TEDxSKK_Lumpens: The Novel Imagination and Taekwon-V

제가 제일 좋아하는 작업입니다. 이거는 제가 대학교 3학년 때 만든 작업인데 혹시 삐삐밴드의 이은정 씨를 기억하시는 분 계신가 모르겠습니다.
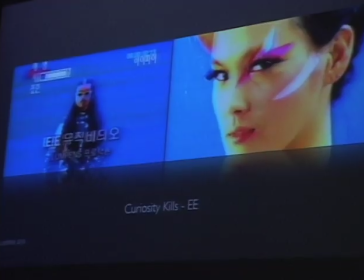(15:41)
지금 이이라는 그룹으로 네, 복귀한 지 꽤 돼서 하여튼 그 이이라는 그룹으로 돌아왔을 때 첫 뮤직비디오예요. 그래서 우리가 이걸 기획할 당시에 세상에는 항상 이렇게 블링블링하고 굉장히 세련되고 고급스러운 뮤직비디오가 너무 많았어요. 그래서 그들과 구분이 되어야 했고 또 우린 돈도 없었고 또 뭐 아무튼 그런 거에 식상한 처였죠. 그래서 우리가 표현하고 싶었던 건 그냥 어떻게 하면 사람들을 좀 놀릴 수 있을까? 착각하게 할 수 있을까? 뭐 그런 거였던 것 같아요. 완전 옛날로 말로만 보고가 아니라 진짜 옛날로 착각하게끔 하고 싶었어요.
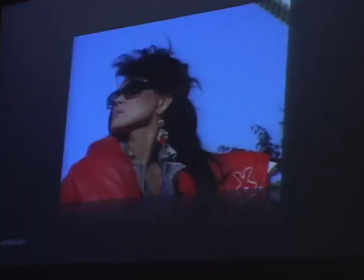(16:33)
근데 또 제가 촬영자 입장이다 보니까
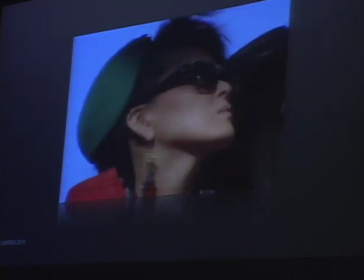(16:38)
그래도 최신 기술을 사용해야 하는 게 낫지 않을까라는 생각으로 일단 촬영을 그 당시에 가장
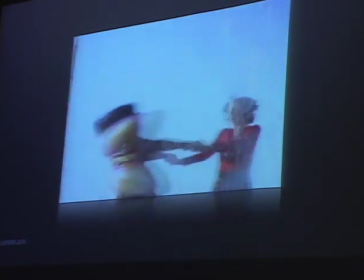(16:46)
훌륭한 기종으로 평가받던 FHD 카메라로 촬영을 했어요.
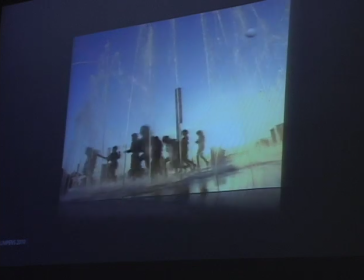(16:50)
그래서 월미도에 가고 옷도 완전 촌스럽게 입고 뭐 스타일링부터 해서 다
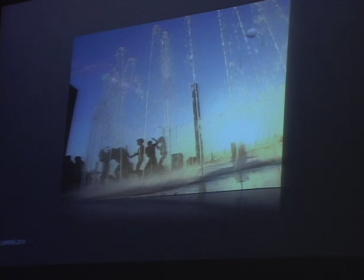(16:58)
촌스럽게 하고 찍었는데 FHD 카메라로 찍다 보니까 아무래도 도저히 옛날 느낌이 나지 않고 옛날 흉내를 낸 느낌이 드는 거예요. 그래서 막 누나는 나한테 야 이게 어떡하냐고 막 이러고 되게 또 고민을 했죠. 아 어떡하지? 그때 갑자기 떠오른 게 VHS 테이프예요. 이것도 우리 어린 시절에
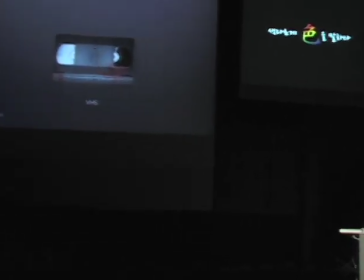(17:26)
저는 삼형제 중 막내인데 제가 만화 영화를 녹화해 놓으면 저희 형이 그 위에다가 레슬링 같은 걸
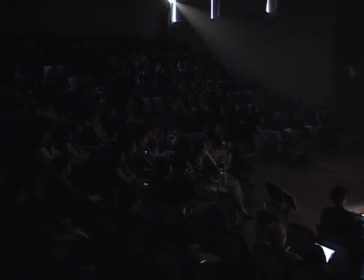(17:35)
치고 또 뭐 그러면 우리 또 큰 형이 또 뭐 가요 프로그램을 녹화하고 막 이랬거든요. 그리고 내가 그 위에 다시 만화 영화를 녹화하면 만화 영화는 화질이 엄청 안 좋아요. 그 알고 계시죠? 그게 딱 기억이 나는 거예요. 그래서 깨끗하게 편집이 완성된 아까 그 뮤직비디오를 VHS 테이프에 한 번, 두 번, 세 번 계속해서 덧붙여 복사했어요. 그랬더니 아까 그 깨끗했던 화질이 완전히
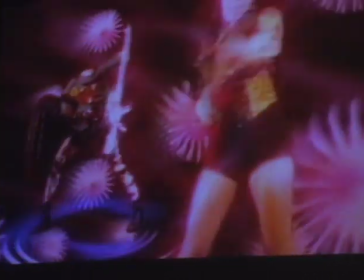(18:08)
그 비디오를 켜놓은 채로 촬영을 또 해서
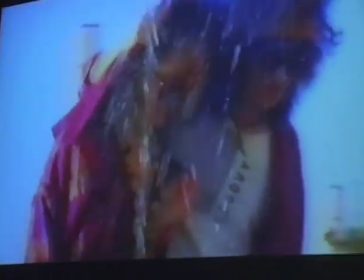(18:13)
옆쪽에 보시면 막 재생, 뭐 리와인드 이런 표시가 그대로 나와요.
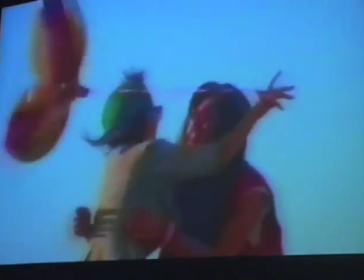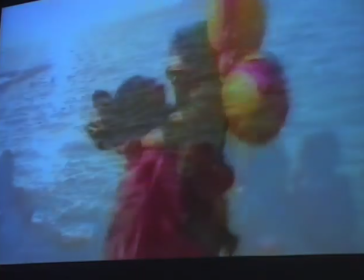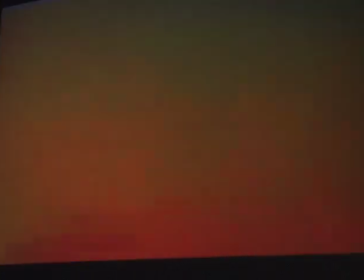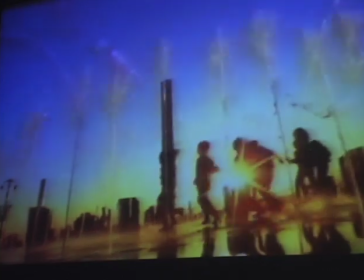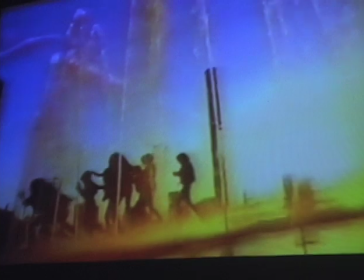(18:38)
그래서 이게 TV에 나왔을 때 사람들이 막 이렇게 TV를 쳤대요.
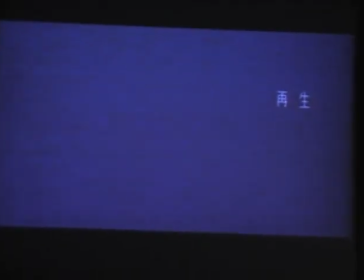(18:44)
그래서 되게 기분이 좋았어요. 그 피드백을 보고 그리고 굉장히 고무적 의미 있는 건 우리나라에서 가장 이렇게 냉철하기로 소문난 DC 인사이드에서 상을 받았습니다. 이제 좀 더 제가 적극적으로 테크놀로지를 사용하기 시작한 작업들인데요.
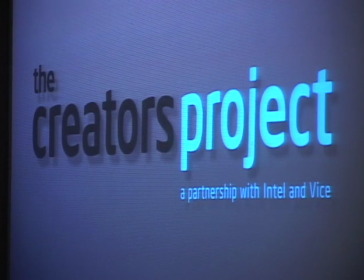(19:16)
크리에이티브스 프로젝트라고 인텔이랑 미국 아이스 매거진에서 주최해서 하고 있는 글로벌 프로젝트예요.